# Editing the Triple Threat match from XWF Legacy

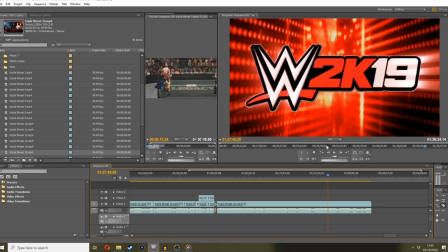Ran straight into him. What's the money? Junction gets up. Yeah. Bang, bang, bang.
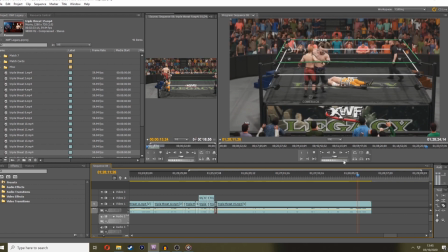He breaks the pin. Right, so it is a clothesline over the top rope, which is going to take Hazard out of the picture. So if we go break the pin, bang, and that's going to line him out.
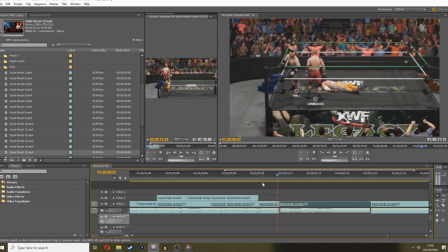Again, it's not going to be tidy, but it's going to be so quick that you might not even notice. Bang! So, body splash, one, two, Drake breaks it.
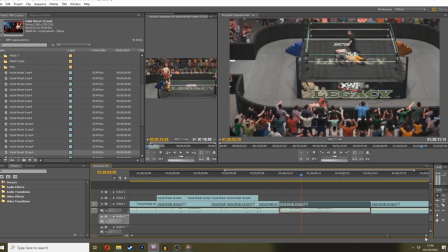jumps over, bang, clothesline over the top rope. And then Drake goes for the cover as well, off of the body splash. So I'm still in a triple threat, so that you've got Hazard at the bottom of the screen out of view, like still in view, to give that illusion that it's still a triple threat, you know, 1, 2, 3.
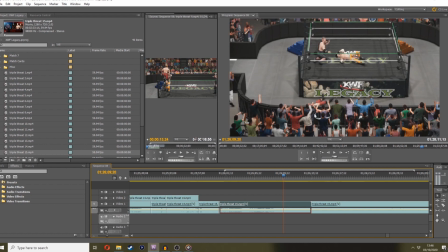Because I find when I do a triple threat, as long as you've got a couple of scenes where all three are in at once, that helps with the sort of immersion of it.
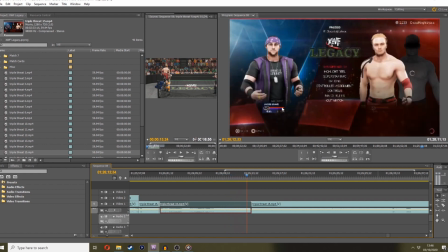Junction kicks out. And that's where I've stopped that footage.
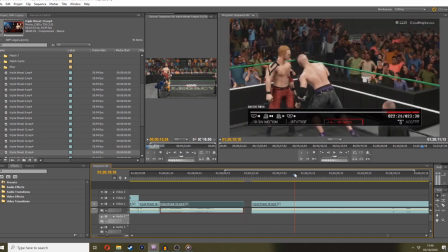Is that to get highlight reel footage? I bet it is. It's going to be the clothesline over the top rope, isn't it?
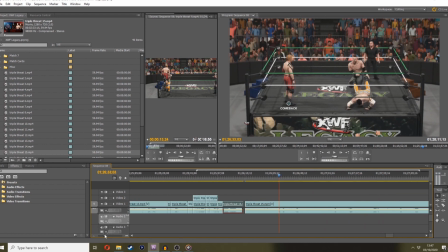No? What am I doing here?
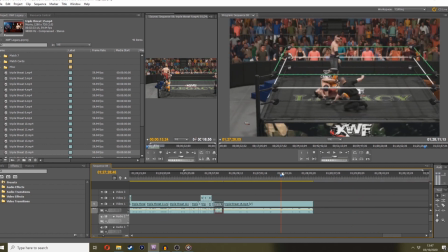Am I reshooting it to get better sort of clothesline over the top rope?
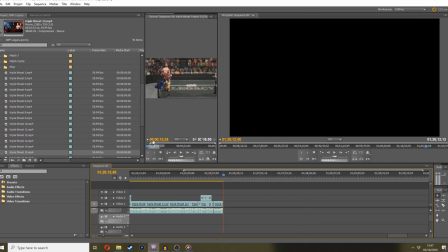I reckon that is all I got from 15, you know, is that clothesline and that pin. Let's see where 16 is.
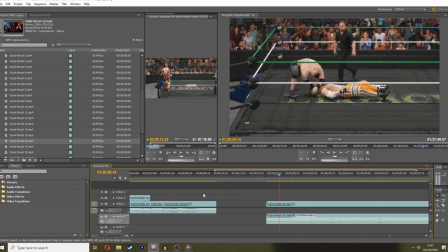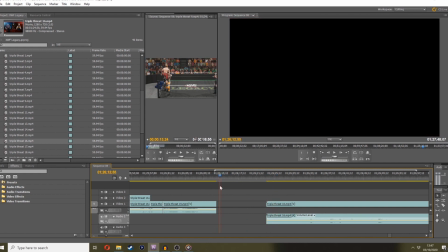So you can see I've gone back into a singles match and I've basically got to the same position.
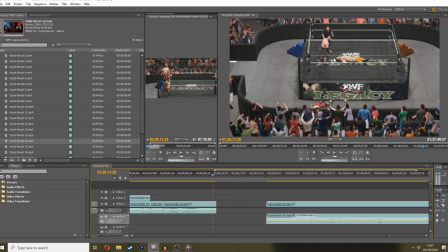Like, I've used this legacy on the floor, on the canvas, to sort of line up.
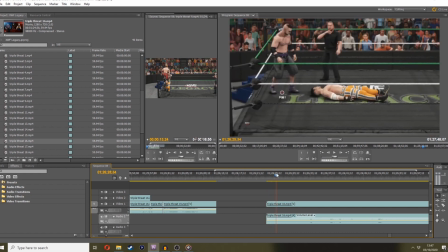Junction's head was on the E. And I've sort of tried to get him into that position, and then I've pushed record again.
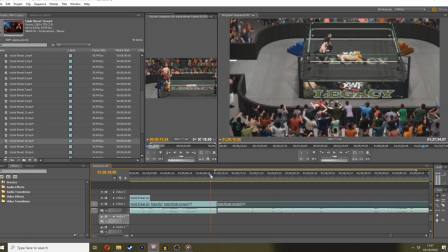So if I bring that in here, what you're looking at is I've gone back to a singles match.
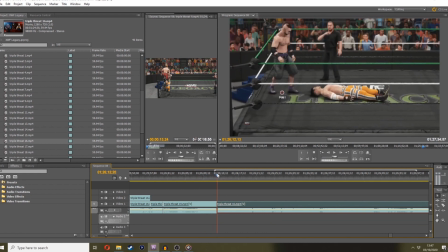But because the bottom of the ring's obscured, you can't see Hazard, so the illusion is that he's still there.
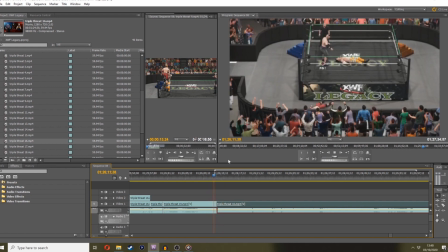So Drake gets up. And then look, I mean, that transition is perfect. Like, you almost, that feels like the same match, but that's two separate matches.
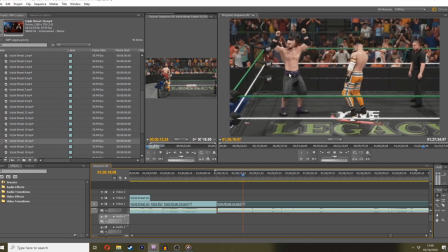So we're back to a singles match. And I've wanted to get that comeback spot.
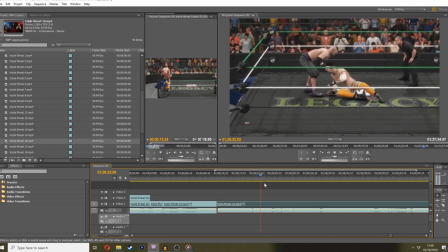I botched it. How can you botch a comeback? Botchamania, that is.
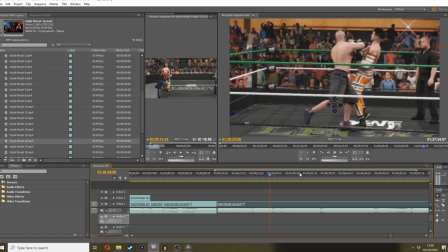So what I've done is I've picked him up and I've gone for it again. And it's obviously worked that time.
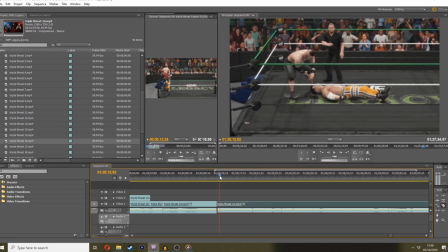Now, do I want the little showboating business?
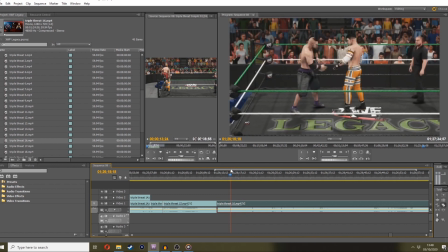Yeah, right, so I can have the showboat. It's quite Jacob Drakey to do this little showboat, isn't it?
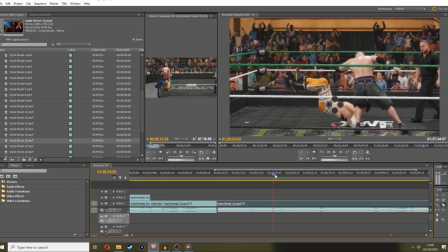And Junction stunned. I'm going to keep that in. Bang. He botches it. Sorry, that's the botch version. So we'll go from this little showboat.
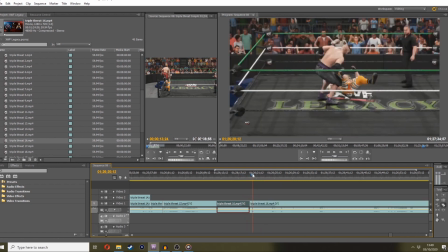And then as he swings the punch there, we'll cut out. We'll go back to this version where it's obviously worked.
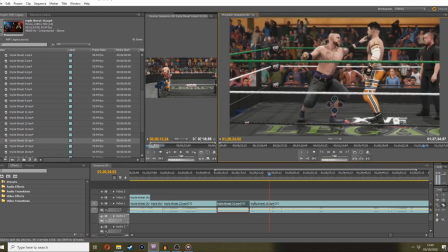And I'll just get to that sort of rough frame. It's nice because you get a little camera angle shift, actually, when the comeback comes in.
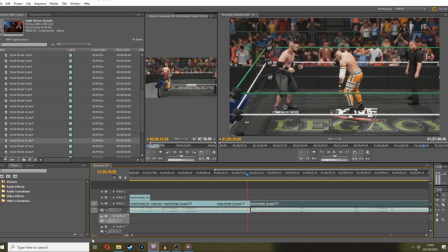So, bang. I just need to draw that punch back a little bit, sort of there.
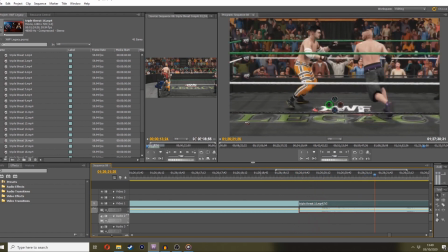Put that in. Bosh. So good. Bosh again. So funny.
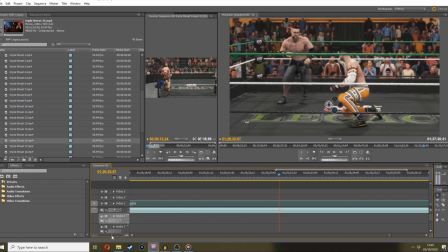And then I've purposefully not done the comeback because we want Junction to get his little, like, oh, he's back in the game.
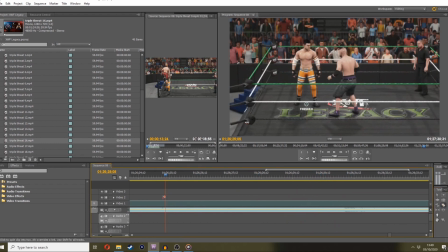Turns around. Off the top of my head, this is the sort of time I would use another comeback of my own.
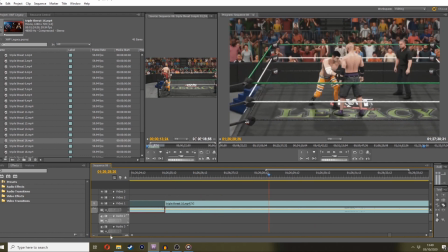But he's got a finisher, so. Do I hit him with a blue thunderbomb?
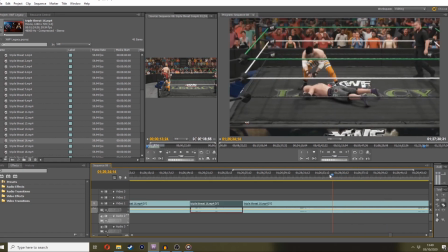I've probably hit that and just woke him back up because I actually want the comeback spot, knowing me.
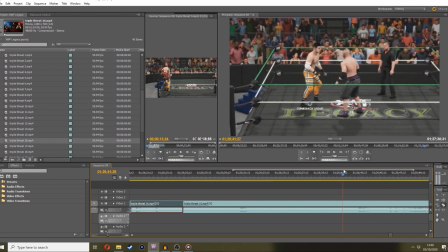There you go. So there's the comeback animation. Obviously, we'll cut that out because we want this to go straight back in.
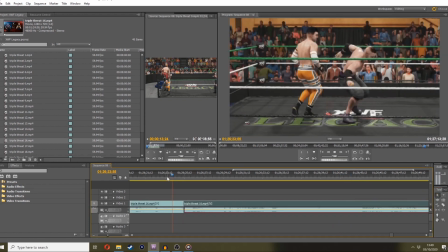We want this to go straight into the clothesline from the comeback. So he goes, he misses. He turns around, bosh, clothesline.
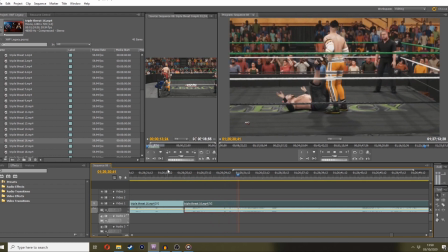Nicely put together. Manhattan drop, pulls the legs out, drops some legs on the stomach.
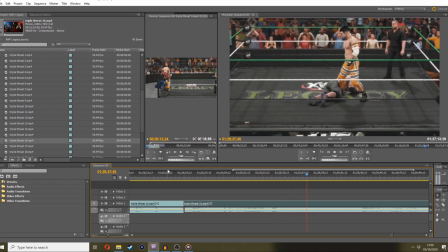Basement drop kick, nicely done. And then he starts taunting him up for a signature or a finisher.
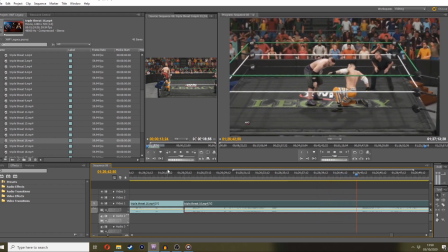Does he go for it again? Fork in the road again, bosh.
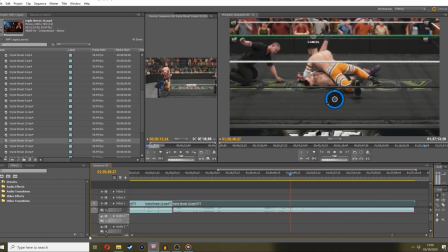And he goes for the cover. And that is 1, 2, 3, and he kicks out near fall.
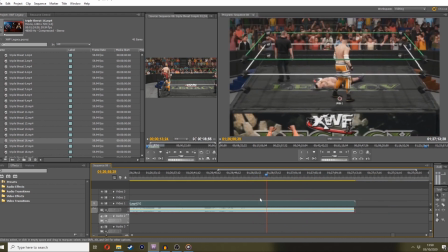Kicks out the fork in the road. Junction up to his feet, and then I've stopped the camera. So I don't know if I've gone for a highlight reel or...
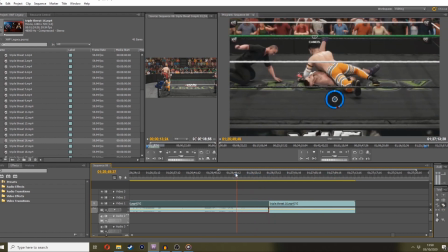so this is another classic, like, XWF staple.
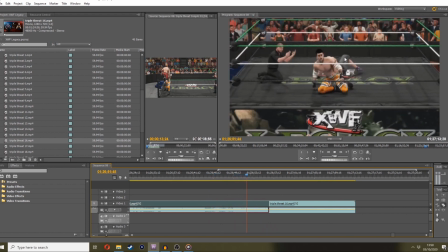Is where it's a near fall. I want to get this face of Junction disappointed, you know, when they thought they've won. So I normally cut on the three, about there.
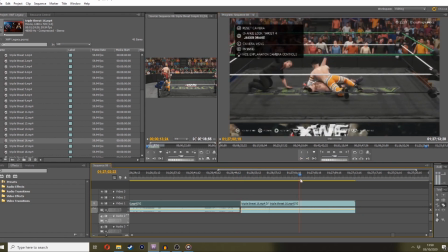Get the highlight reel,
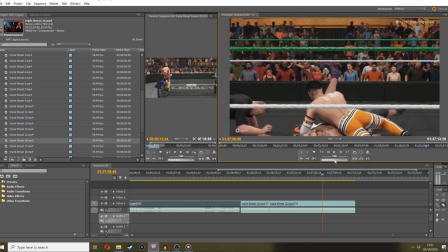and then swap to an angle that's going to show you the facial.
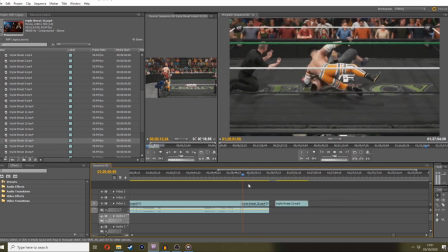And cut the audio off that. And bring that in here.
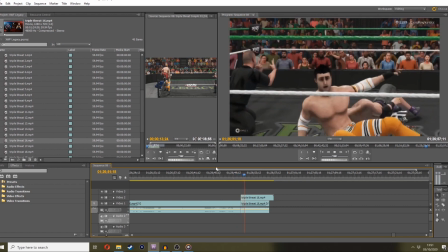So it goes 2, 3. Oh no, he kicked out. And then you see Junction's disappointment in his face.
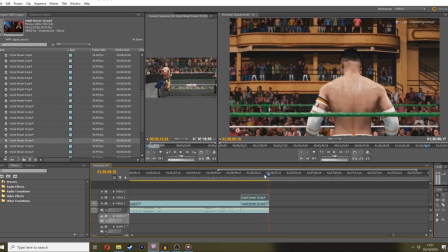Because he thought he'd done it. And I think that's all that there is for 15. Part 16 here.
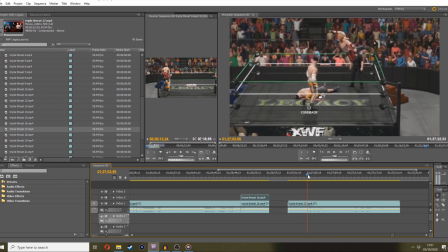See, now this is going to be Hazard jumping back in for the springboard. Bosh. And it's a triple threat again.
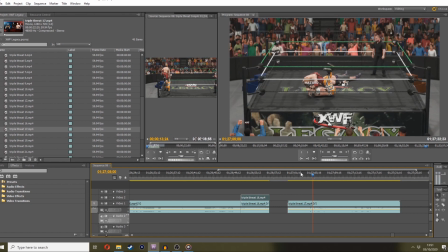So I've quit out the game. Loaded a triple threat match. And...
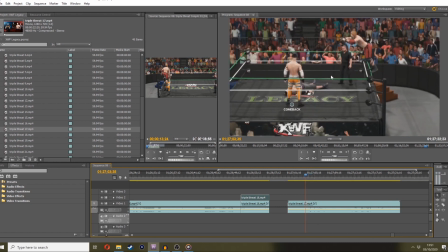we've taken out Jacob Drake, who's AI, hit him, put him back in his place where he was.
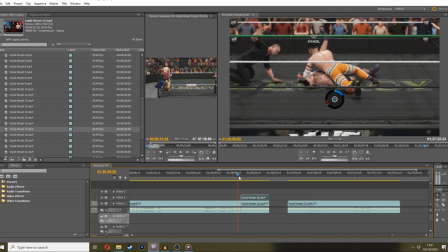So I've looked at this footage and I've gone, right, he's laying there.
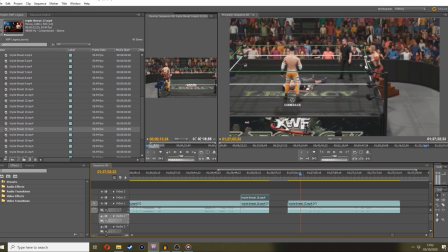Got him up, beat him up, put him there, loaded up, got Hazard here for a springboard.
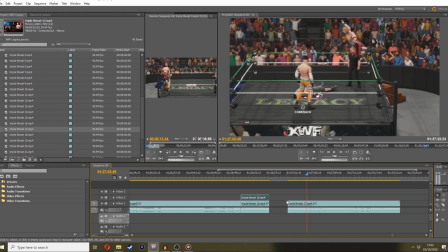And I sort of just want to have
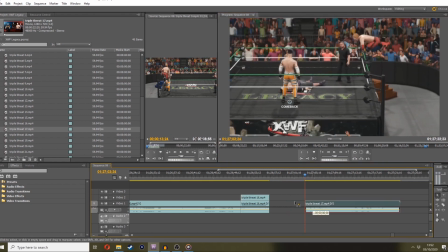him here so that it's so quick you almost aren't ready for it.
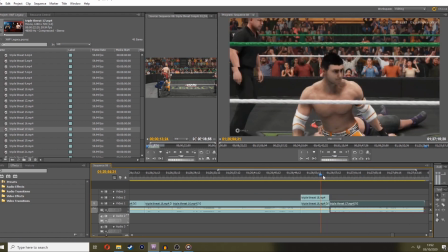That when Junction kicks out the pin and stands up, when Jacob Drake kicks out the pin and stands up, Junction goes springboard in,
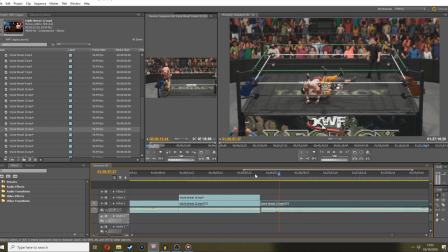but Hazard, sorry, goes springboarding straight in and catches him off guard almost.
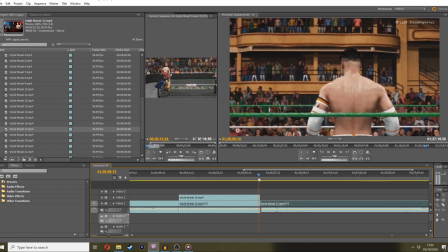Because. Got a bit of foot. Cut that bleed over there. And he's going to go bosh and catch him off guard. I've walked him into it almost, you know, like classic WWE, bang straight in, hits him with that crossbody.
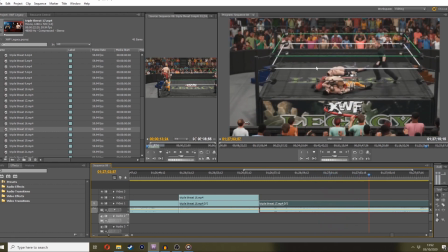And Hazard's going to, Junction's going to try and crawl away, and Hazard's going to go for the pin for the one, two.
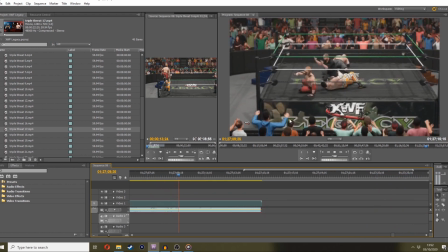Drake's trying to get up desperately, and Junction gets a shoulder up, which is perfect. Now, the AI actually gave me an idea at this point, because
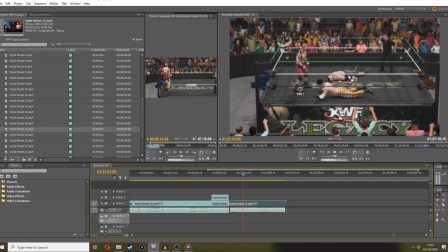Junction kicks out this pin. Right. And the AI controlling Jacob Drake in the background, after the pin, if you watch, right? I mean, I don't know, this is 2K19 AI just crawling around randomly. But he moved into this position, at which point I went...
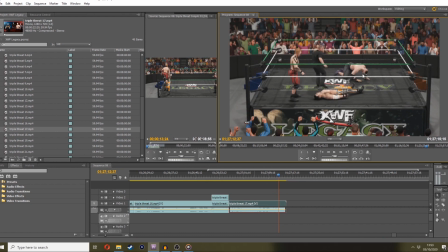I was recording, I went, mate, he looks like he's ready for a Hazard kick. So this was the AI's concept, man. I didn't come up with this, but I thought that works perfectly. So as you can see, the second I see him in that position there, I move Hazard into this corner.
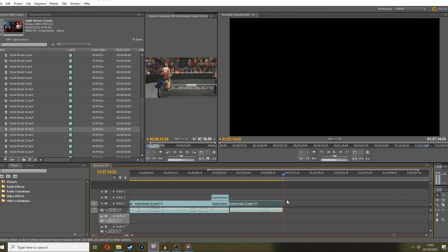And he starts getting up. And I'm like, oh, he's getting Hazard kicked. So, part 18 is a triple threat again,
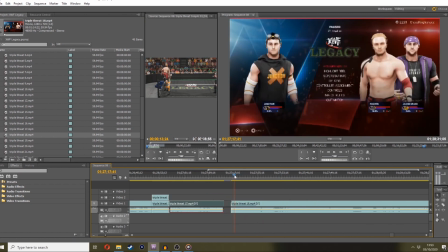where I've had to go in and give everyone finishers from the start,
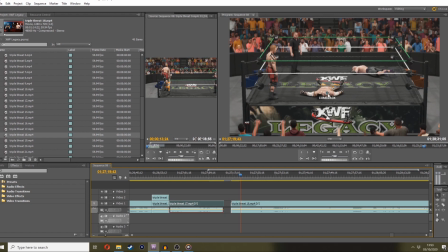hit Junction, who's now AI instead of player 2. I've hit Junction with Jacob Drake's finisher to knock him out. I've put all their health to lows and the time staying down onto very low so that they're not going to get up quick. So we've hit Junction with Jacob Drake's finisher to keep him down.
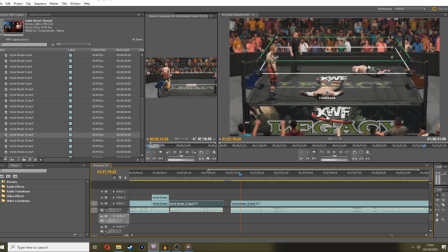Then I've hit Jacob Drake with some strong grapples to keep him down. And got them into their positions that they were in this capture. Simply so I can push triangle and get a Hazard kick lined up.
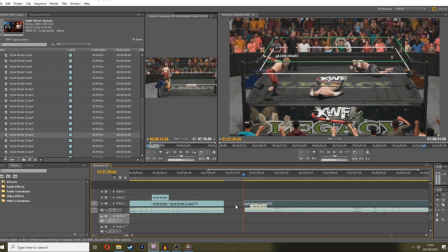Which is here.